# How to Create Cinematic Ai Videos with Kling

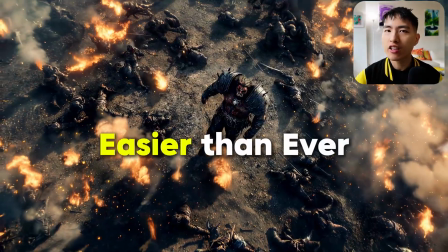0:00 Creating epic AI videos is easier than ever with the new Kling 1.5 model. I've tested out all the different AI video generation platforms,
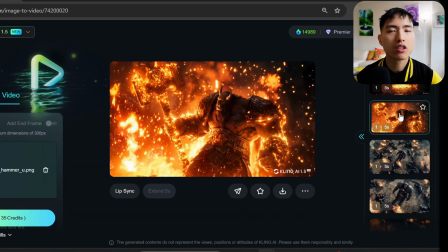0:09 and Kling is the best right now by pushing the boundaries of dynamic AI motion and action-packed scenes.
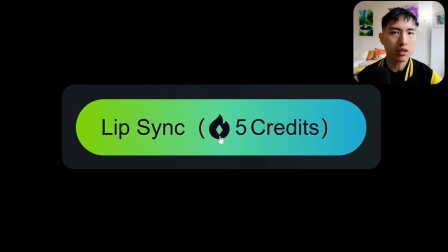0:16 With Kling version 1.5, you can also add lip sync to add voices and personalities to your characters.
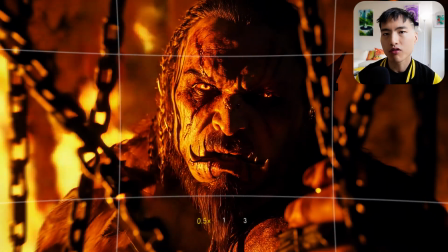0:22 It is pretty easy to create AI videos, but to get the best results, you'll need the correct workflow and the prompt tips that I'll be sharing with you today.
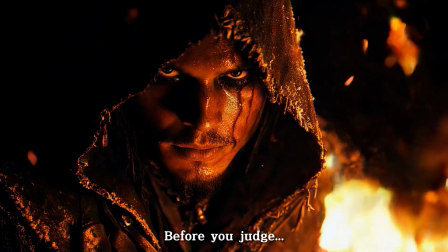0:31 But first, let's take a preview at what we'll learn to create today.
Before you judge, know what glory means to an orc.
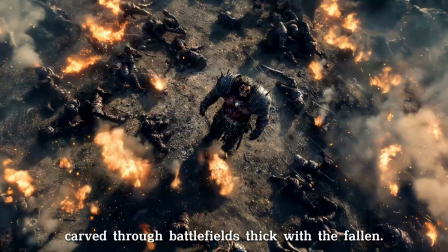0:40 Our path is crimson, carved through battlefields thick with the fallen.
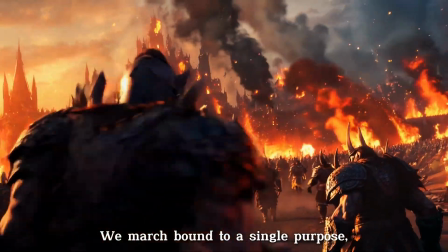0:45 We march, bound to a single purpose, with no room for doubt.
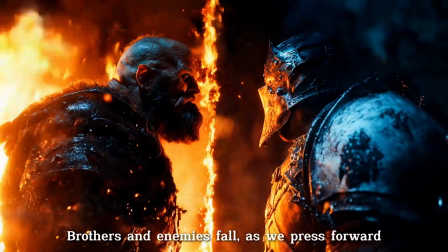0:51 Brothers and enemies fall as we press forward, unflinching, toward death's waiting arms.
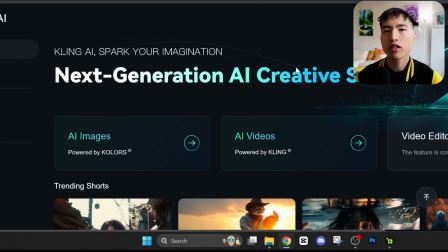0:59 Let's start off by logging into Kling. We can scroll around and see what videos other people have generated.
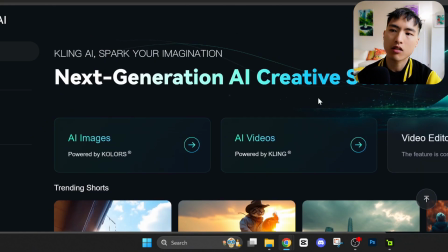1:05 There's always some cool stuff here, but let's go straight to the video generation to make your own videos.
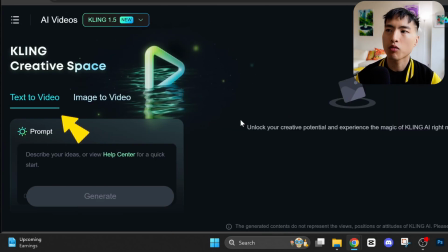1:10 There's two options here, text to video, where you enter a prompt and Kling creates a video based on that.
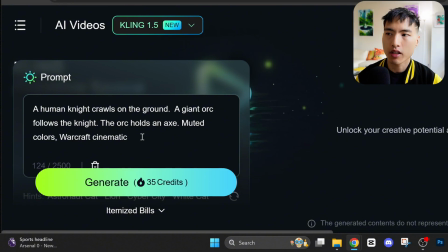1:16 So let's create a Warcraft cinematic here with an orc chasing a human. After writing the prompt, hit the generate button and see what it comes up with.
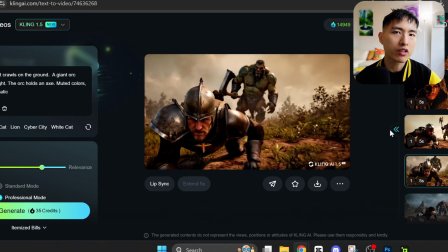1:24 While this does work, it's super hard to preserve the same visual style across your videos when using text to video.
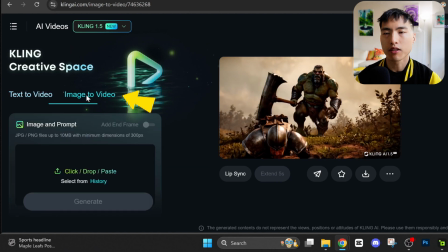1:31 To get the best results, we need to use the image to video tab, which lets us upload a reference image and animate it into a video.
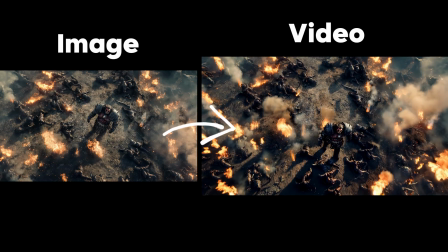1:39 Using good reference images is the most important part of this entire process, but it's often the part that people spend the least amount of time on.
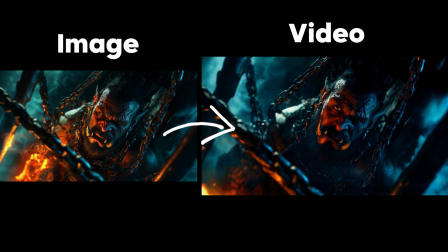1:48 This is the best way to get the exact visual style, colors, and characters you want. There's a lot of different platforms you can use to generate reference images.
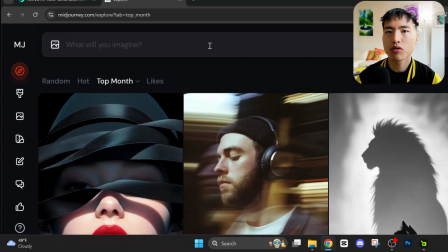1:56 I'm using Midjourney. I think it gives you the best visual aesthetics and quality.
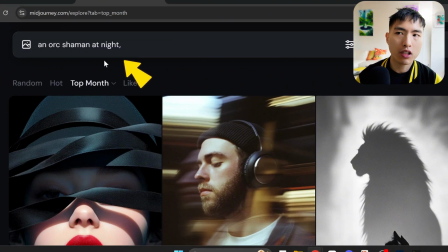2:00 Inside the prompt bar, there's a couple different components we need to write in our prompts. The subject, in this case an orc shaman. I want a dark, gritty feeling, so it's nighttime, and let's say he's a prisoner, so he's tied with metal chains inside a cage.
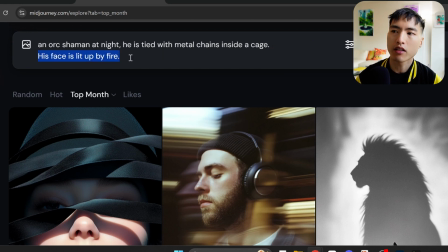2:14 Adding subtle lighting elements, like his face is lit up by fire. To get the visual style I want, I add in Warcraft Cinematic.
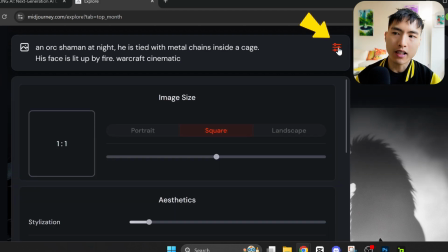2:22 And we'll go to the settings on the right here, and set the image size to landscape to get the cinematic widescreen shots.
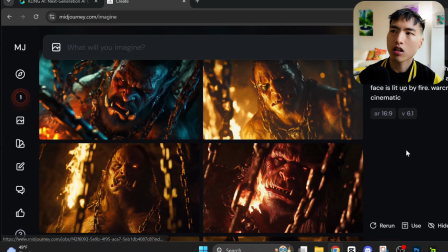2:29 Let's hit enter to create the images. Taking a look, like I said, the visual quality in Midjourney is super high.
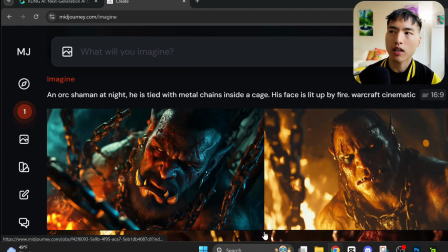2:35 The sharpness of the details and the contrast in the shadows and light make for some stunning pictures. This is exactly what I'm looking for. When creating cinematic stories, it's really important to consider the camera angle you're viewing the subject from.
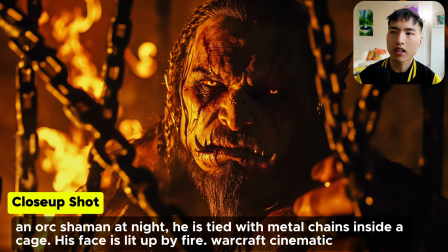2:49 Close-up shots directly highlight the details of the face and emotions, using a high-angle shot to look down at the subject.
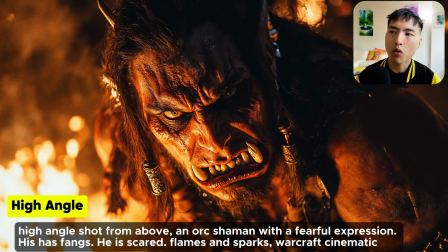2:55 This makes him look smaller and more vulnerable. I want to show the orc in a fearful state, challenging death.
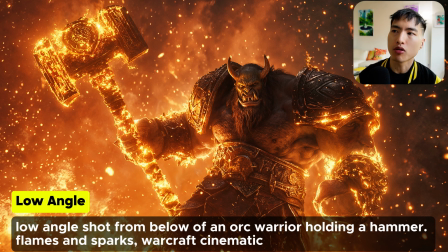3:01 A low-angle shot, on the other hand, points the camera upwards and shows a powerful, intimidating presence.
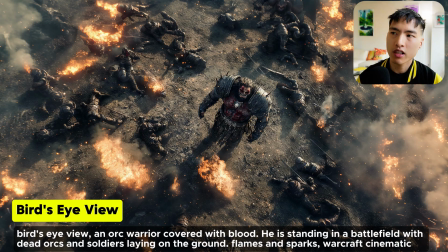3:07 Use a bird's eye view to fly above. We see the huge scale of the destruction on the battlefield.
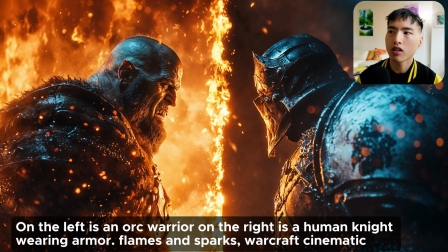3:12 Combine multiple subjects together by specifying their locations inside the image. In this shot, on the left is an orc warrior, and on the right is a human knight wearing armor.
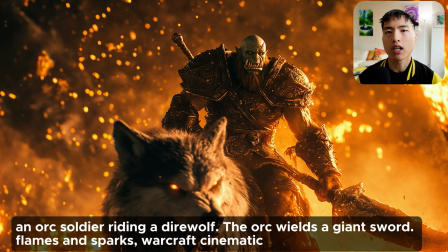3:21 By the way, make sure you subscribe if you want to see more guides like this. I'm done generating the reference images, but there's an important step we need to take to get the best quality from our videos,
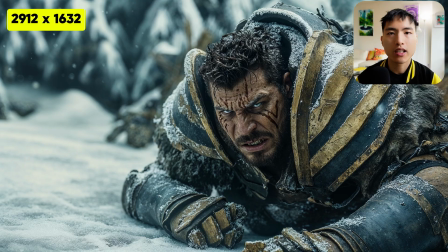3:31 which is upscaling the resolution of the photos. The higher resolution that the images have, the sharper the details will look in the final AI videos we create.
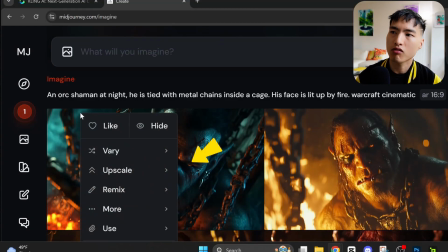3:39 We can't do this directly inside Midjourney, just right-click and you'll have a few options to upscale the images. Subtle preserves the structure of the original photo and Creative adds in new details. These work fine.
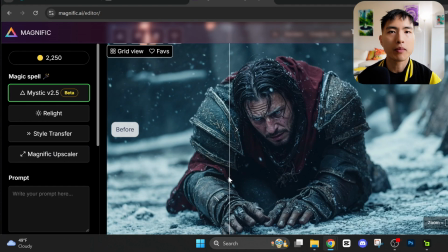3:50 But I actually like to use an external image upscaler called Magnific, which I find is one of the best AI upscalers out there.
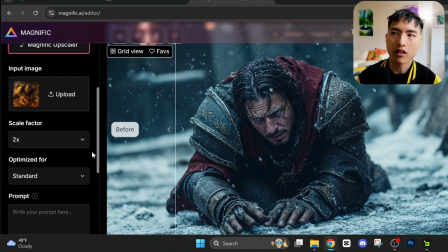3:58 Just select the upscaler and upload an image. We can leave the settings as the defaults, although sometimes the upscaler will change the appearance of the characters.
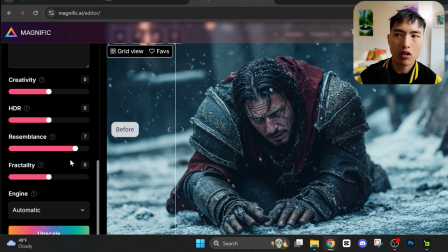4:06 In that case, you'll need to turn up the resemblance slider here.